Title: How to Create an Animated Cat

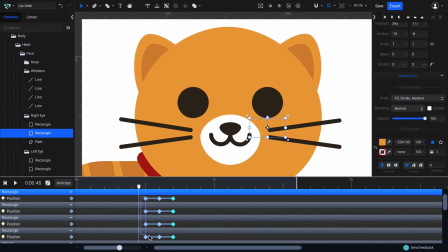[12:24]
I want to make sure this frame gets noticed and we've got just the right tool for that. Let me just select the first keyframe, set the easing to step start and see what it does.
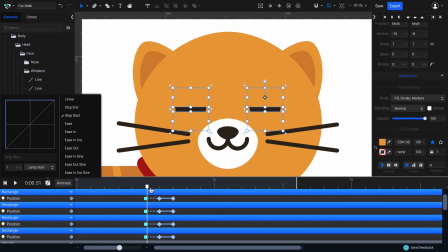[12:32]
The keyframe changed and if I move the playhead I can only see the middle frame, not a transition.
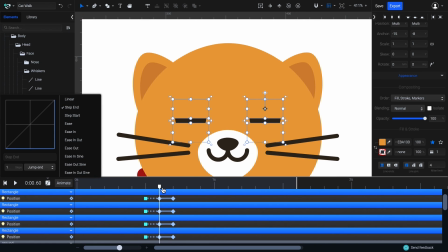[12:38]
If I choose Step End, the first frame is visible up until the playhead is over the next frame. I'll just set this back to Step Start.
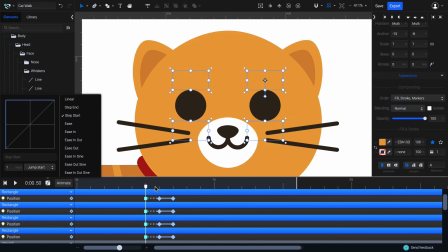[12:46]
I think the Sudden Blink works great with this flat style.
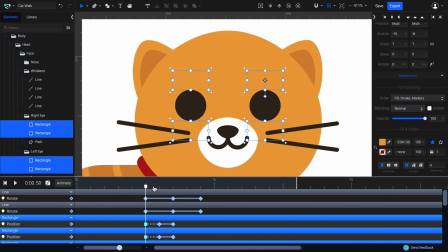[12:52]
Now if I look more closely at the whiskers, I don't really mind that it doesn't match the blinking.
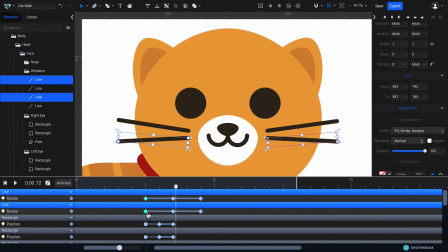[12:58]
I think it's enough if I exaggerate the first part with easing. In the Easing panel, let's scroll all the way down.
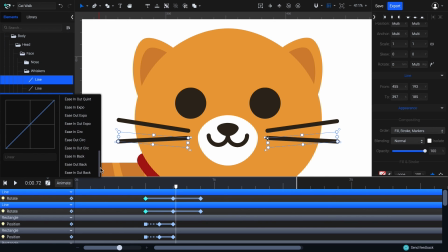[13:04]
There are quite a few easing presets. Let's choose Ease Out Back. Yeah, seems okay.
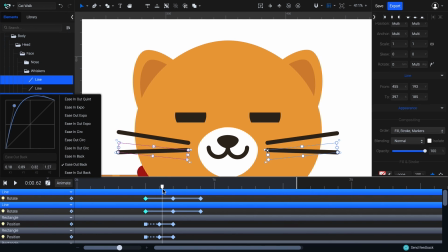[13:10]
Let's look at the preview.
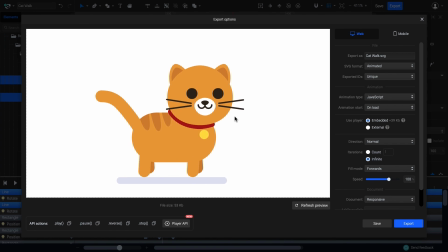[13:14]
Great! Animating the eyes and blinking is a great way to bring characters to life. I can export the finished animation for the web as well as for React Native or Flutter. I hope you've enjoyed this video. Stay tuned for more, subscribe, and hit the bell icon to get notified about more videos like this. Thank you for watching.